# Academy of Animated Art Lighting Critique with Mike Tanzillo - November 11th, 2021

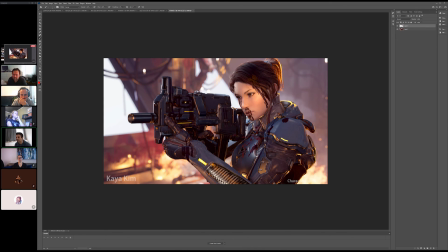(24:49)
Also, this could just be fresh eyes on this, but I feel like we've lost some of the red color on the blood. Like, and now it's feeling a little bit darker, and it's starting to lose that blood red quality a little bit.
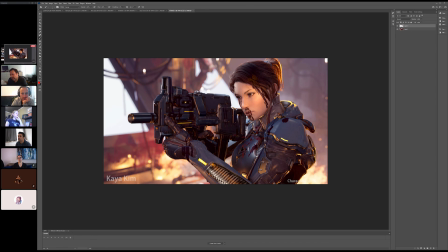(25:04)
Yeah, especially on her face. Yeah, it almost looks like a darker paint as opposed to blood. Yeah, yeah. But yeah, it's I mean, it's still a cool shot. What do y'all think?
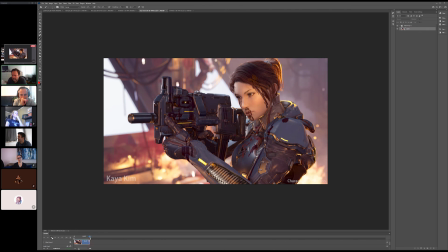(25:25)
Yeah, I think like the hands, the ambient occlusion with the hands and the gun look way better. Yeah. Yeah. Sure. Everything else that you said, I agree. That's good. Yeah, that's right. I forgot about the hand note the last time. That yeah, that's absolutely good.
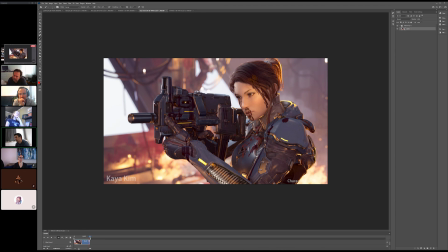(25:47)
And I don't know if this is just not in the asset, but for a level of like another level of realness, I don't know if you're doing the textures on it, but there are some, like, you could consider adding like a logo for the gun or some sort of like text or numbers or something on there.
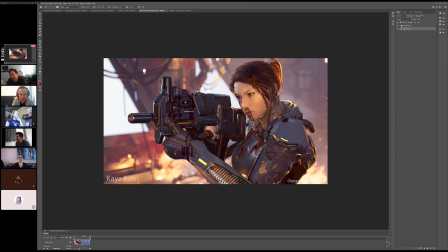(26:06)
You often see that in like game gun wear. I don't munitions. I don't know what the word is there, but for lots of guns have like logos and letters and like serial numbers and that kind of thing on them. There's a space right here that isn't blocked by her that I think that we could possibly fill in with something.
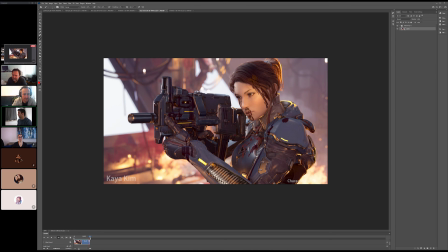(26:29)
And if you really wanted to go crazy with things, this muzzle of this gun would have had lots of little explosions, and there would probably be some like residue around the edge here. Yeah, cool stuff, guys. Thanks for dealing with those technical difficulties with me today. We wrote that one out together.
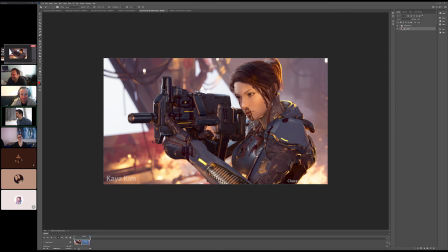(26:46)
All right, cool. Anything else before we break? Did we get everyone? All right, cool stuff. And a special shout out to Kat, first demo reel of the day. Very cool stuff, man. It's exciting. Yeah. All right, great. Well, thank you for joining in, and I will see you all.
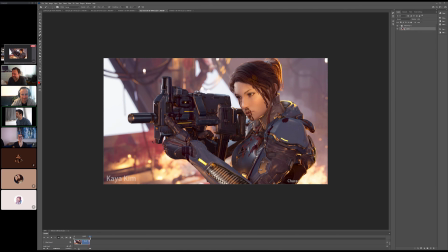(27:03)
Thank All you. right, be good. I'll see you all tomorrow. Happy lighting, y'all. All right, bye.